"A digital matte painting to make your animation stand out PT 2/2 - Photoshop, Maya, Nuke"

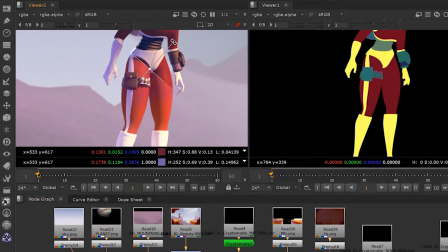244s
So that makes it a lot easier for me, especially considering I am not a compositor at heart.
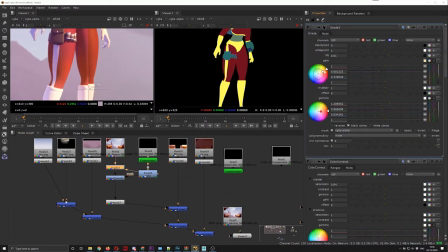250s
I am a generalist with a specialization in animation. So I have to do a lot of trial and error when I work with colors because I don't do it every single day.
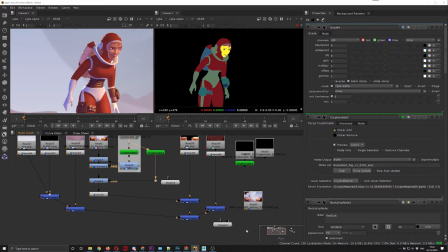258s
I can create several Cryptomatte masks so that I can control individual parts of the character a bit better.
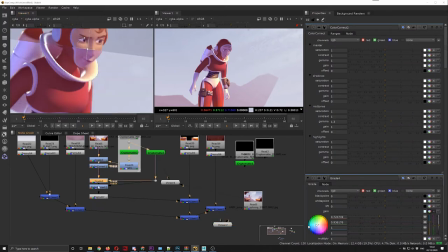265s
For instance, I can make a mask only for the face so that I can control the color of the skin a bit better.
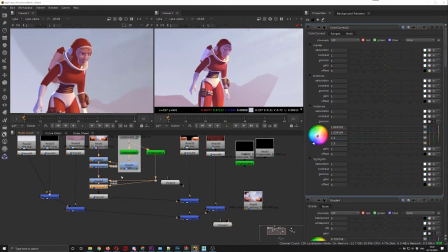270s
I want to have that a bit more bluish. A nice trick to better integrate the character would be to also make the shadows a bit bluish in general, which I can easily do with my masks and my shadow pass. It would be probably a good idea to match the color of the shadows on the rock now.
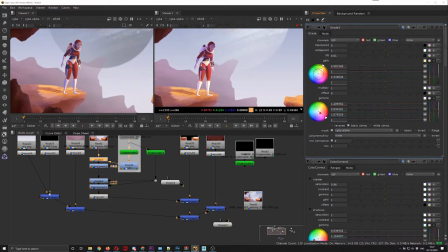284s
And in order to do so, I'm using the shadow pass, which contains the shadows in the alpha.
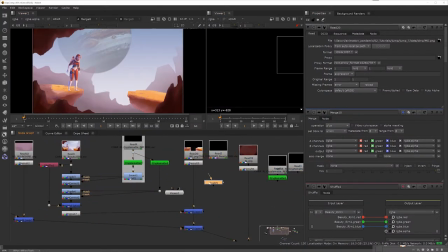290s
So I'm not really compositing the RGB of the shadow pass, but I am using its alpha to color correct the background.
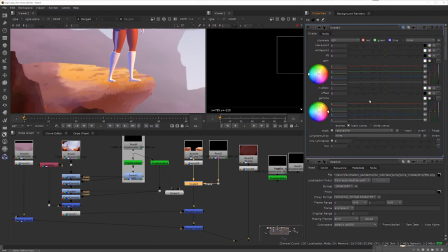296s
Once the color correction of the shadows in Nuke matches that of the background shadows, I can consider that task done.
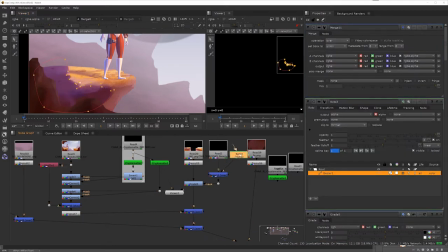302s
And I can mask out the part of the character shadow that is intersecting with the environment shadows so that we don't have a double shadow there.
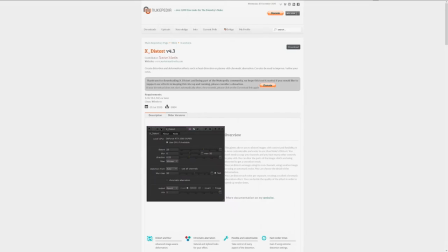310s
I can use a gizmo from Nukepedia named Xdistort to create a bit of distortion around the character to make it look a bit more hand-drawn, just a tiny bit.
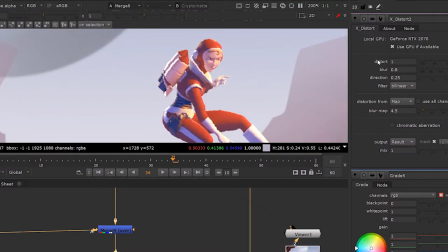318s
I mean, you can push it really a lot if you want, but I don't think that's what I want to do. I just want it to look a tiny bit less regular.
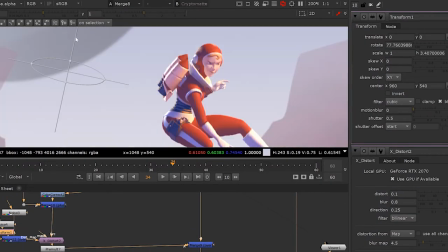325s
And then, of course, I can multiply the ambient occlusion pass over the character to regain some of the detail of the shadows.
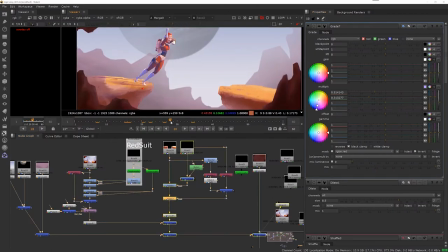330s
And similarly, I can use the ambient occlusion to darken a little bit the contact points between the character and the background.
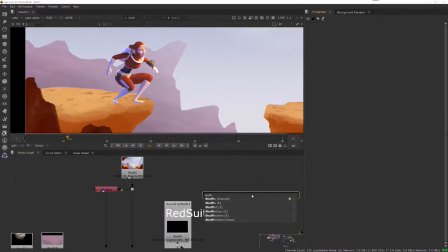336s
As an additional trick up my sleeve, I can use the normal pass and the position pass, maybe to better integrate the character with the background.
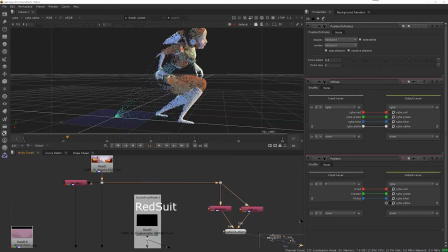344s
You see that I can create a point cloud in 3D for the character that lets me do a couple of interesting things.
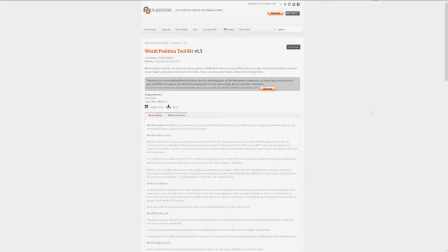349s
Especially when used in conjunction with the World Position Toolkit from Ivan Kokov that you can find on Nukepedia.
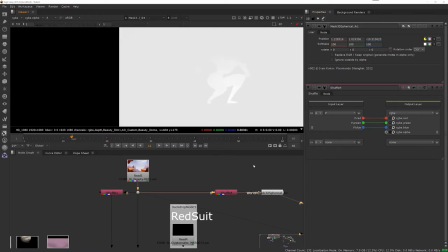356s
The World Position Toolkit allows you to create a mask in 3D space.
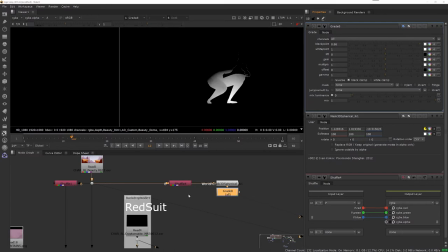360s
So let's say that I want the lower part of the character to be a bit more yellowish because of the bounce light coming from the rocks underneath.
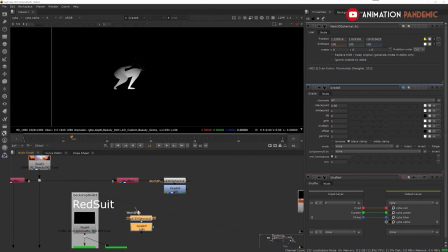367s
I can do that by selecting that lower part of the character in 3D space, although I'm working on renders which are 2D pictures if you think of it.
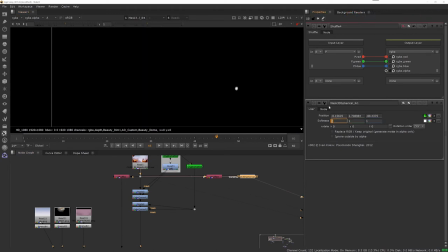375s
But having output the position and normal utility passes gives me the opportunity to do relighting and color correction based in 3D space.
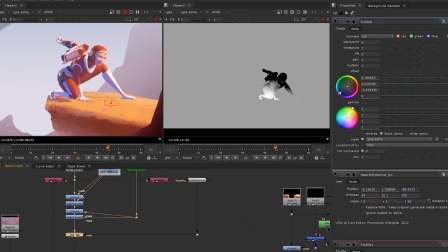383s
The output will be a black and white mask, a gradient, so where the gradient is white, the mask will be active,
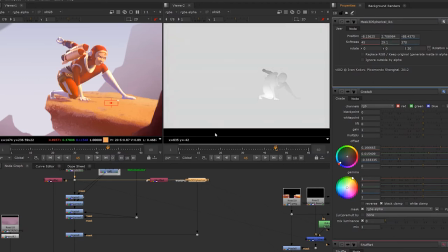389s
and when it's black, it won't be active, so I can apply color correction based on that gradient,
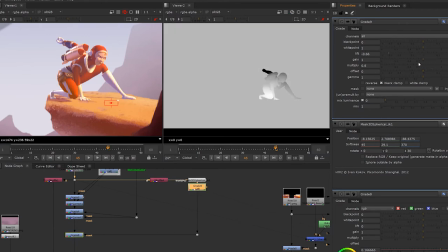394s
meaning based on 3D space, which is really useful because I can concentrate the white gradient on the lower part of the character,
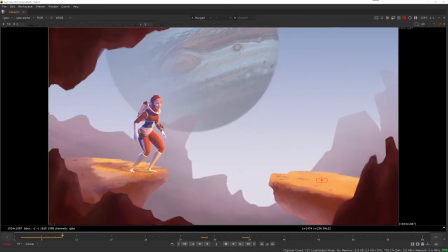401s
and this way I can color correct the lower part of the character to be yellowish. This means the bounce light coming from the rocks underneath will be more visible and it will look like 3D lighting.
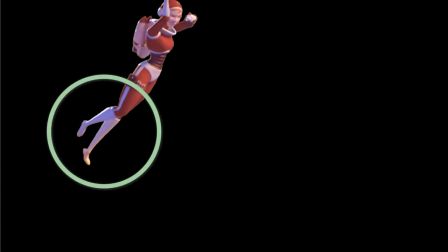412s
It's a neat trick. And if you have a look at the calves area, you can see a nice appealing gradient going from the color bleeding of the rocks,
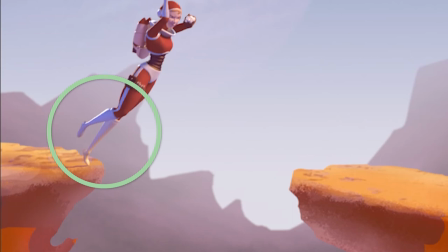420s
which is yellowish, to a bluish tint for the shadows.
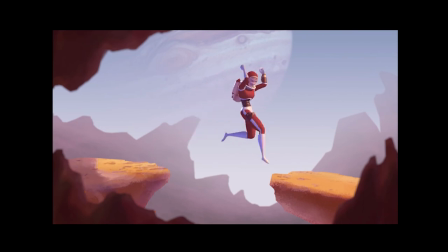424s
And this kind of touch gives you a tiny subtle integration that helps put the character into the context.
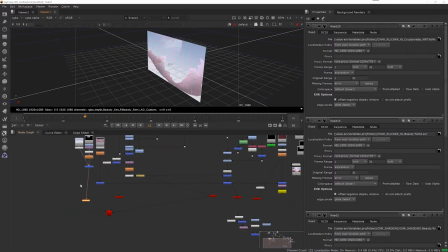430s
And now that the integration and the color correction are working, I can put every single layer on their own cards in 3D space, put a camera,
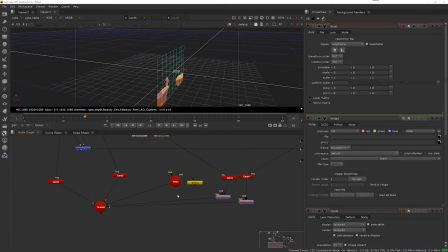438s
and animate that camera a little bit just to create the illusion of movement and the illusion of multiplanar background with a foreground,
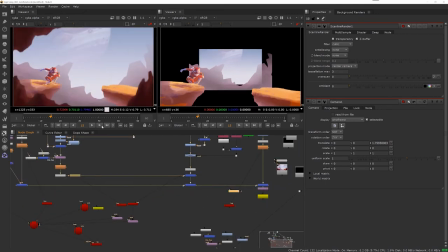445s
a middle ground, and a background. The problem with that is that every now and then I realize that I made the matte painting too small, the area should have been bigger,
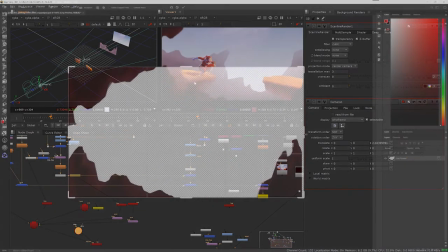452s
so I need to go back to Photoshop and make the painting a bit bigger so that it covers a bit more ground,
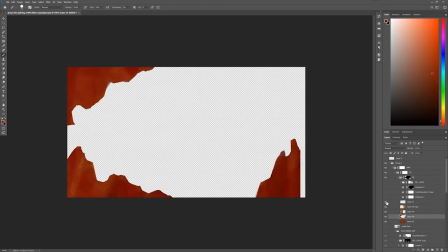459s
so that I can move the camera a little bit more. The rest really is tweaking of the camera and of the positions of the layers until finally we get to our result.
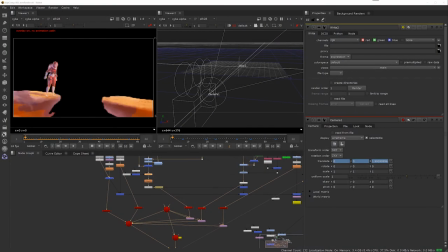467s
Now, if I had to do this project again, I wouldn't spend as much time in Photoshop doing the fine color tuning that I did,
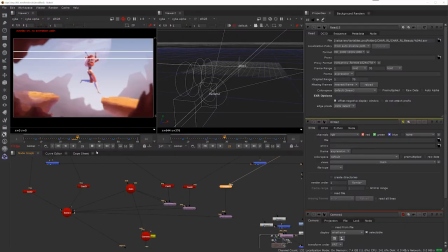475s
but I would rather spend the time in Photoshop just doing the basic rough matte painting,
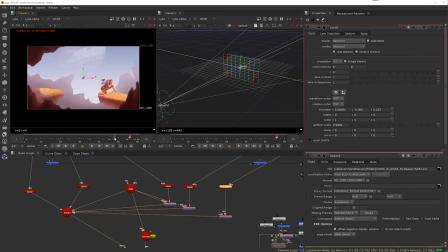479s
and then I would go into Nuke and do the color correction right there and then, so that by the time that the 3D render is done,
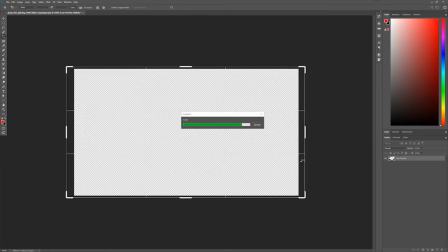486s
I will just have the 3D render to color correct instead of trying to replicate what I did in Photoshop.